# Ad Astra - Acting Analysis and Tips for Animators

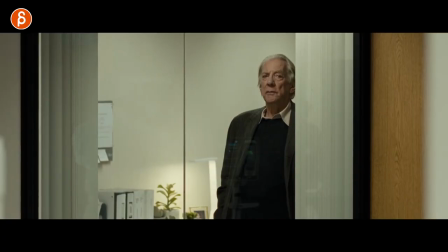0:00 Welcome back to another acting analysis and today I'm going to talk about the movie Ad Astra. That's right so today it's Ad Astra and I'm going to take a look at one specific sequence and as always let's not waste time let's go straight to it.
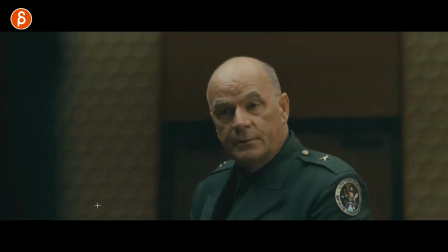0:15 And in this sequence it's about a briefing with these top people and Brad Pitt right there.
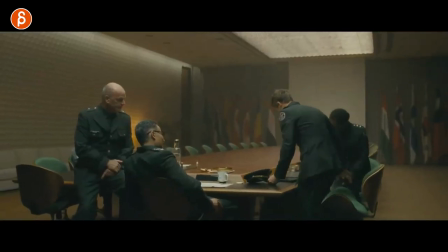0:20 So as they go through and they show him very confidential material what I want to look at is this and now it's a bit of a tweak of
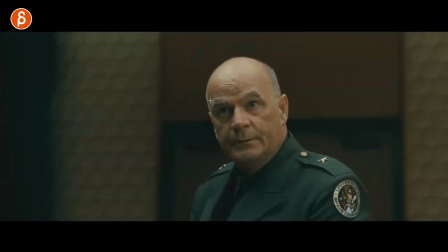0:27 what I'm actually want to talk about because to me everything is all about looks and it's very interesting sequence where they address him obviously they look at him as they talk and they always couple glances around to other people that are in this room now what i like about
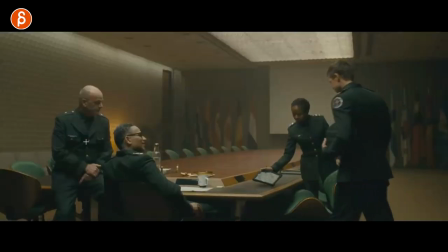0:41 this is that when they show him this this is clearly they are sitting together so we know this is the proximity and i also like that composition but what
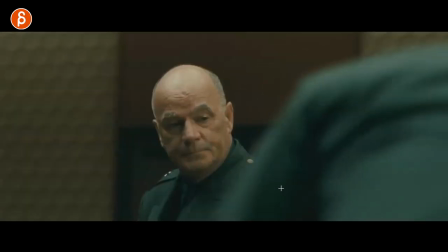0:48 i like about this is that even though we know we're there what i'm taking out of this is this so when he does this that long look we know
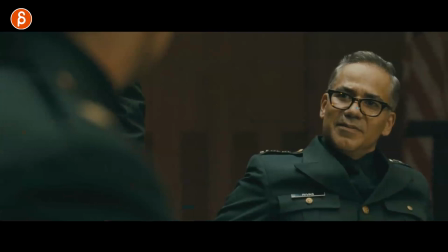0:55 he looks at brad pitt and we know that he looks at brad pitt this is brad pitt right here this shadowy figure and this
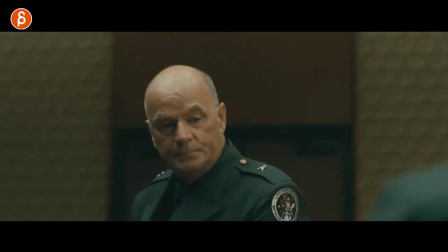1:02 part here this is this guy standing here but what i like about this and
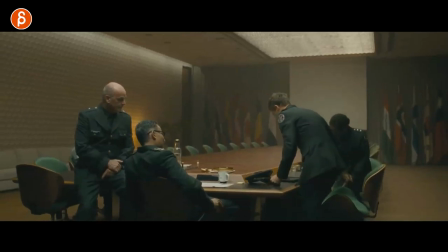1:07 this is something a bit of a tweak is what if in your shop imagine he's sitting here but he
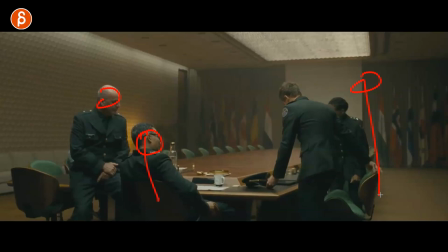1:12 is actually here potentially and this look here
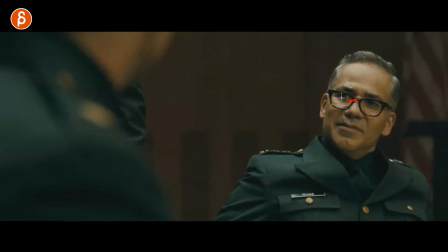1:18 and this look here is actually them connecting meaning that one guy
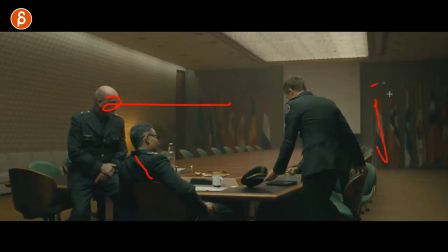1:23 looks here and the other guy that's here or however your placement is My main point is that one guy is here, one guy is here, and the other guy of interest is watching whatever. And it is all about them here exchanging looks because they're curious how this person is going to react.
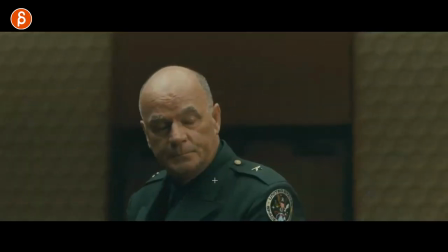1:40 That's my whole thing about this sequence, which I like. Because again, they're looking at him and they kind of want to see his reaction too.
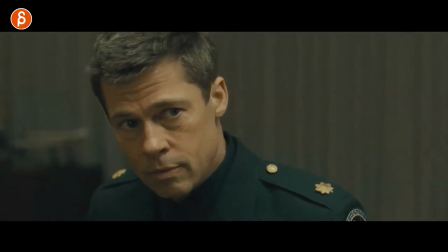1:46 So he gets his material and then as they continue on, he will look at this and have the briefing and blah, blah, blah, all kinds of reactions.
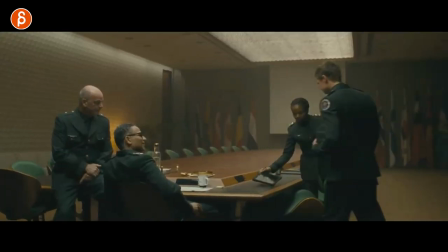1:52 But what could be cool is that what if in your shop, this could be a radio, there could be a TV, this could be a laptop, whatever, where there is audio and visuals, whatever. You know that this is relaying information to this person. And this person is hearing this for the first time.
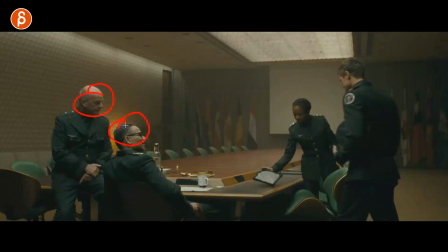2:10 And it is all about them reacting. So your setup would be that however you want to stay.
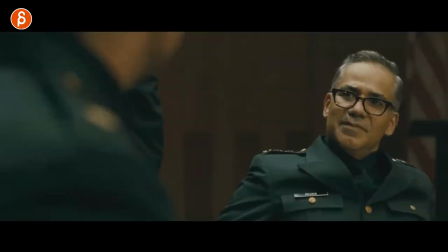2:16 It just could even be like this. But again, one person here, one person here. and sits down and i would probably do something where it's more like this where you you almost start if if
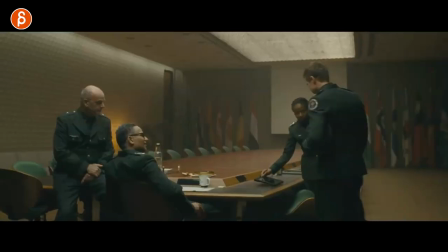2:24 i would do a sequence and tweak this i would probably do this where this as an establishing shot we understand the material that he's going to look at and here is a person and here's a person this person can always go off screen afterwards that's your shot one shot two would
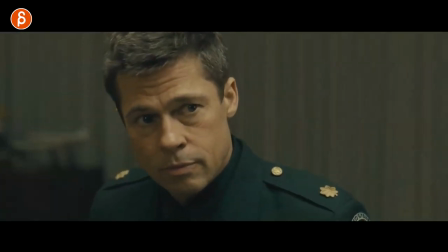2:40 then be either like this where he might look at them okay what am i supposed to look at you can do your nice close-up acting then
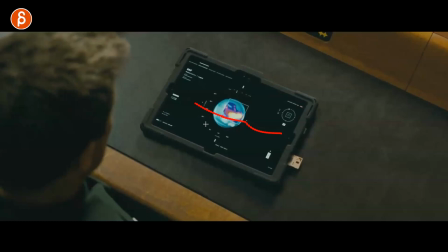2:47 you see this and then that's the material that is potentially shocking or interesting or whatever so even the audience is a bit more interested in
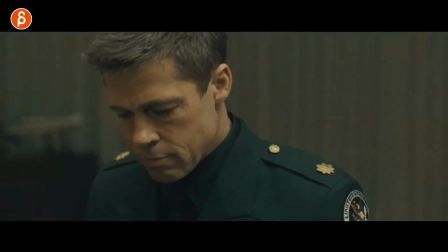2:54 it and you could potentially cut back to something like this where then the character's reacting but i will technically go then from this we see the information we're
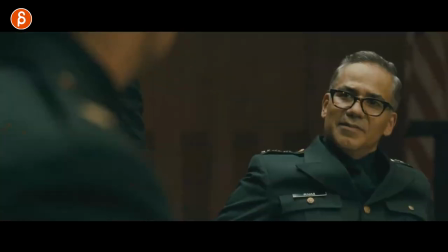3:01 going oh what is going on what is this interesting and then you can technically cut back to something like this this person who might look down to the ipad and we can see parts of your character watching this but then looks up and this look would be meeting this person and I think
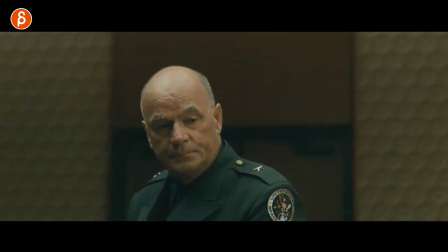3:18 that would be really interesting to animate where this character and this character are
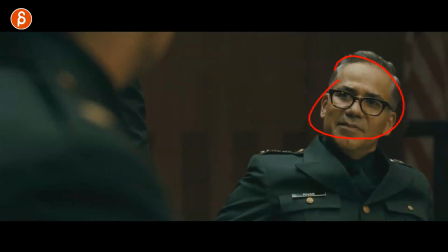3:23 nodding they're doing some faces whatever something some reaction some connection based on what the reaction of this person is who watches this this sounds really complicated and elaborate now that I said this out loud after I thought about it it sounds very complicated I just like the idea of someone looking at someone and reacting but and not in isolation where they might go like oh yeah and then they look at the other person and then they meet like their gaze meets and they have this connection like oh yeah that's that was important or see how this person reacts whatever it is but i kind of like that so that you have technically the audio of the tv the ipad or radio whatever and it's not about that it's not about lip syncing to that it's about the person looking at this going what is this and